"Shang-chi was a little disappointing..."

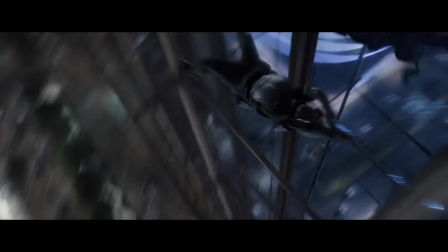[0:00]
So, Shang-Chi is the newest installment in the ever-growing MCU, and I enjoyed it.
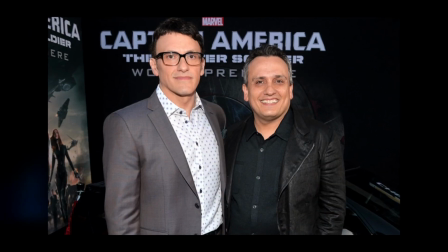[0:04]
The action was probably some of the best ever in the MCU. I really enjoyed the Russo's movies, and I think they handle action very well in The Winter Soldier and Civil War,
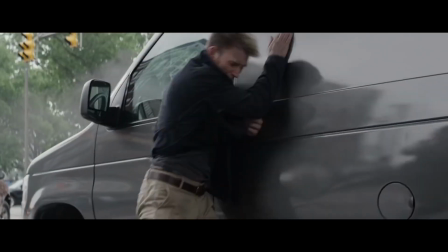[0:13]
but I can't lie and say that they don't occasionally rely on quick cuts and shaky cam to get the job done.
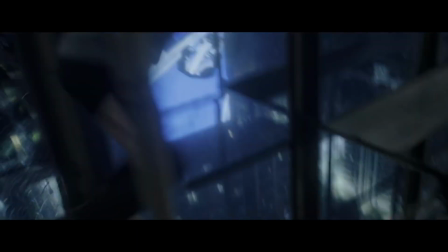[0:18]
But Shang-Chi doesn't do that. It has a lot of wide shots that show the full picture, tracking shots that linger on the character, and some pretty stellar and unique choreography.
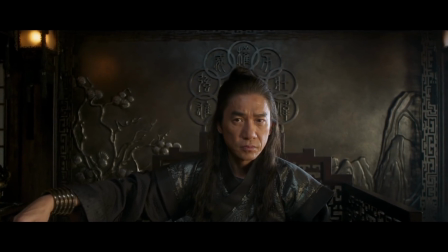[0:26]
Also, Tony Leung has probably some of the best depth to an MCU villain.
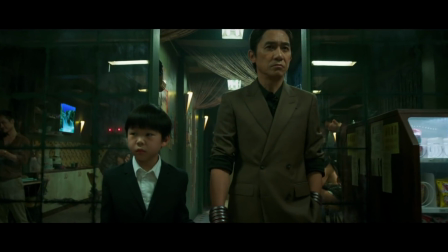[0:30]
There's a lot of complexity to his character, and you get a really great sense as to why he ended up becoming the man he is today.
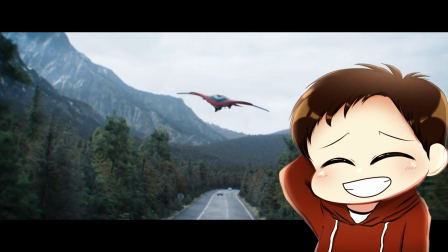[0:35]
And I know this is a hot take, but I think every Phase 4 villain so far has not worked up until this point.
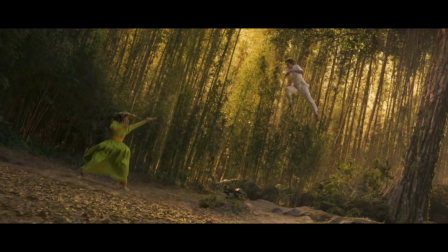[0:41]
There's also this really cool opening sequence where he meets his wife for the first time, and it's shot in a really vibrant and colorful setting, with a fight scene that plays more like a romantic dance rather than anything else. A lot of the technical aspects are amazing too.
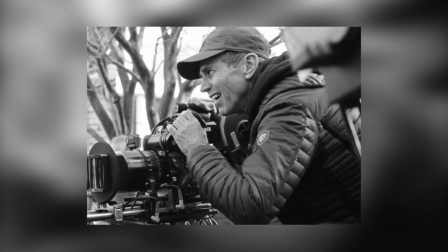[0:53]
Bill Pope, who DP'd Spider-Man 2, also does a phenomenal job here, as each sequence in the movie just feels so full of life, and it makes the movie really stand out from all the other Marvel movies.
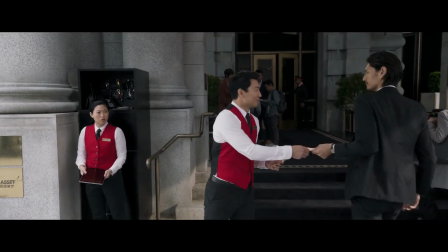[1:02]
I also like that Shang-Chi and Katie didn't have to be romantic interests with each other.
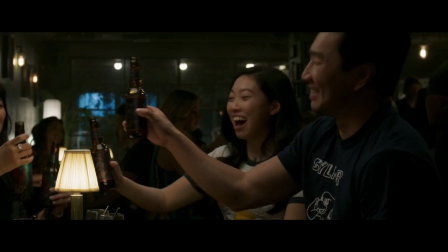[1:06]
I feel like that's something that's not normalized at all in popular media, where two people of the opposite gender can just be best friends,
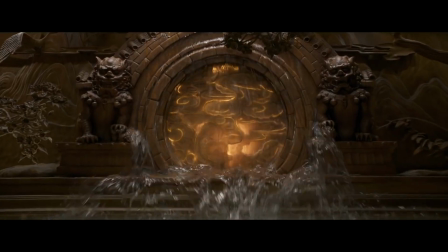[1:12]
and I like that Awkwafina's character was more than just a female love interest. But forewarning, Awkwafina does do her usual comedy shtick here, for better or worse.
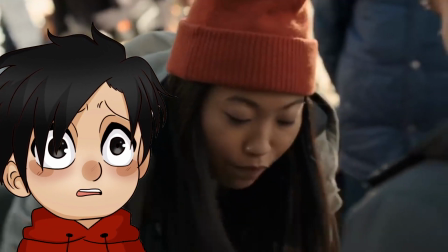[1:20]
So if you don't like her comedy in other movies, this movie definitely won't sway you. With that being said, I do unfortunately have a few more negatives with this movie.
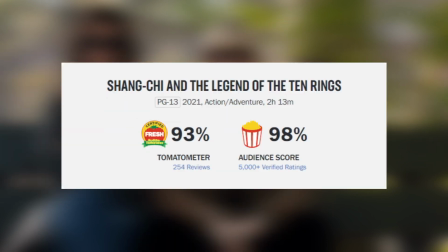[1:28]
Boo! Yeah, I know, I want to love it like everyone else too, but I just didn't. First off, I wish the story focused more on the character work, especially in the first act.
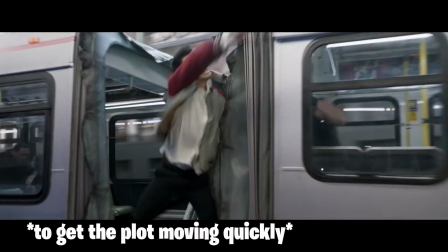[1:39]
I don't know why, but the movie feels like it's in an extreme rush to get the plot moving, and take something like Far From Home for example.
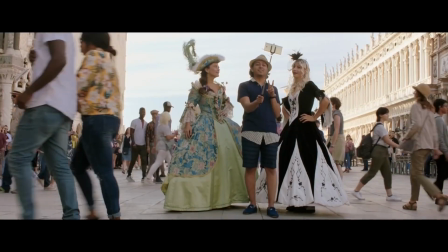[1:46]
That movie has barely any setup for the characters, and it's pretty clear that it just wants to get the kids to Europe as fast as possible. I feel like that works there because it's a sequel. We already know all these characters, so we don't need to linger on them longer.
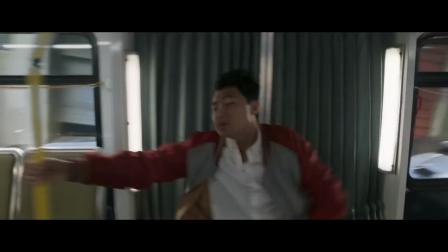[1:57]
But Shang-Chi is introducing a new setting with new characters, and I wish it wasn't in such a hurry to get the plot moving so quickly, because I didn't really connect with most of the characters if I'm being honest. The third act was pretty much where I had another major issue with.
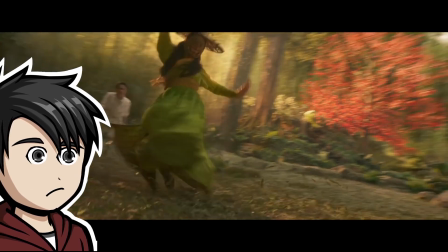[2:10]
There's just a lot of CGI chaos going on, and I think an origin story with a character who knows martial arts should have been more grounded.
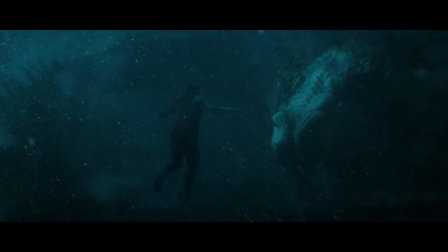[2:17]
I just wasn't really vibing with the movie when there were literal dragons fighting each other in the sky,
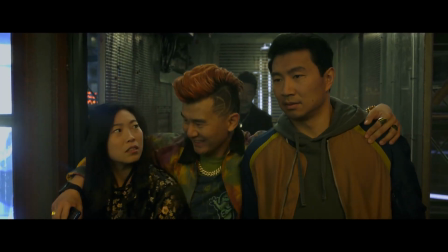[2:23]
but the thing is, that's going to appeal to a lot of people, cause that's undoubtedly really cool. I just didn't really think it fit the tone of the movie too well. Lastly, there is a bit too much exposition in this film.
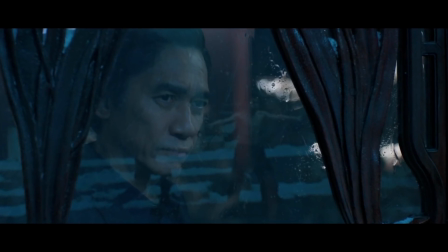[2:33]
There were so many instances where characters are just talking about their backstories, or explaining what some artifact does, or whatever. It's pretty relentless throughout the entire movie, and I think it was a little bit lazy. Now, I know it sounds like I'm being really negative right now, but like I said, the movie's pretty solid.
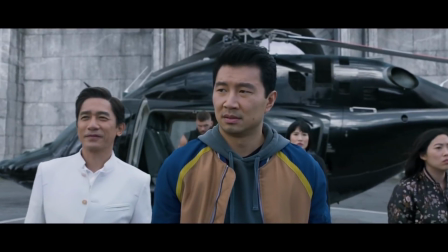[2:50]
I think Simu Liu has a great on-screen presence, his character bounces off everyone very well in the movie, and there's also some really cool directing choices that I think were pretty bold in the film.
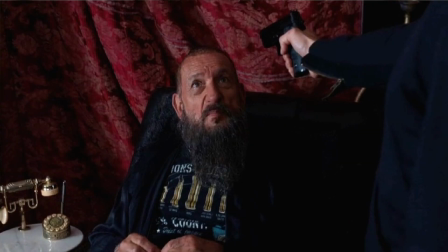[2:58]
And real quick, I am gonna get into some brief spoilers. So, quick gripe, I am kinda mixed on bringing Trevor back in this movie.
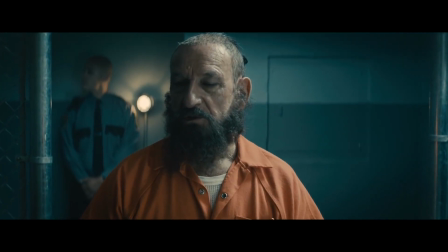[3:04]
I mean, Ben Kingsley ate up all the scenes he was in, and I was cracking up every time he was on screen, but I can't say that he was at all necessary in the movie.
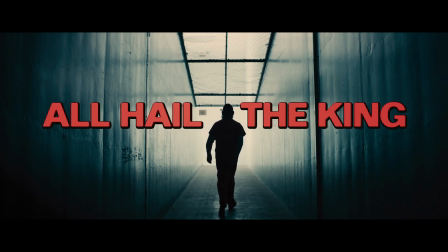[3:13]
It just felt like Kevin Feige really wanted to tie up that loose end from that one short film they did like 7 years ago, and he really didn't need to be here.
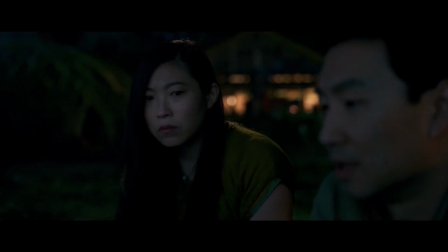[3:21]
Next, I know I already mentioned that the exposition was a problem for me, but the scene where Shang-Chi confesses to Katie that he ended up killing his mother's killer just did not work for me.
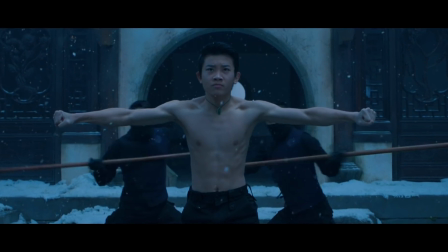[3:30]
The scene already started with a visual flashback, but it for some reason chooses to cut away from it and just have Shang-Chi explain to us that he killed a man.
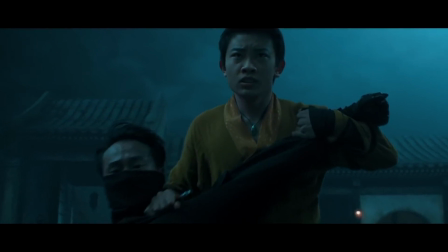[3:38]
I just think it would have been way more powerful for us to follow his teenage character, because then we'd all expect him to run away and not go through with it.
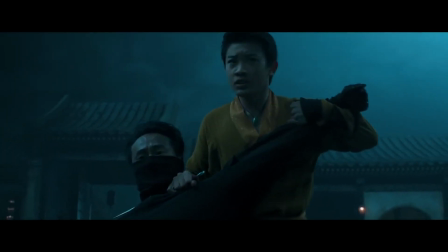[3:44]
And so when the time comes when he kills his mother's killer, it'd be way more shocking since we were told earlier that he didn't do it.
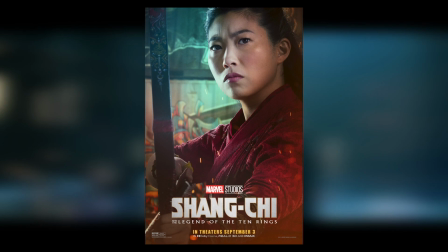[3:51]
Lastly, there really is too much going on in that third act. Awkwafina's character Katie already mastered archery in like less than a day and is saving people. There's a giant demon dragon taking people's souls and killing people, and overall it detracts too much from the emotional moments in the film.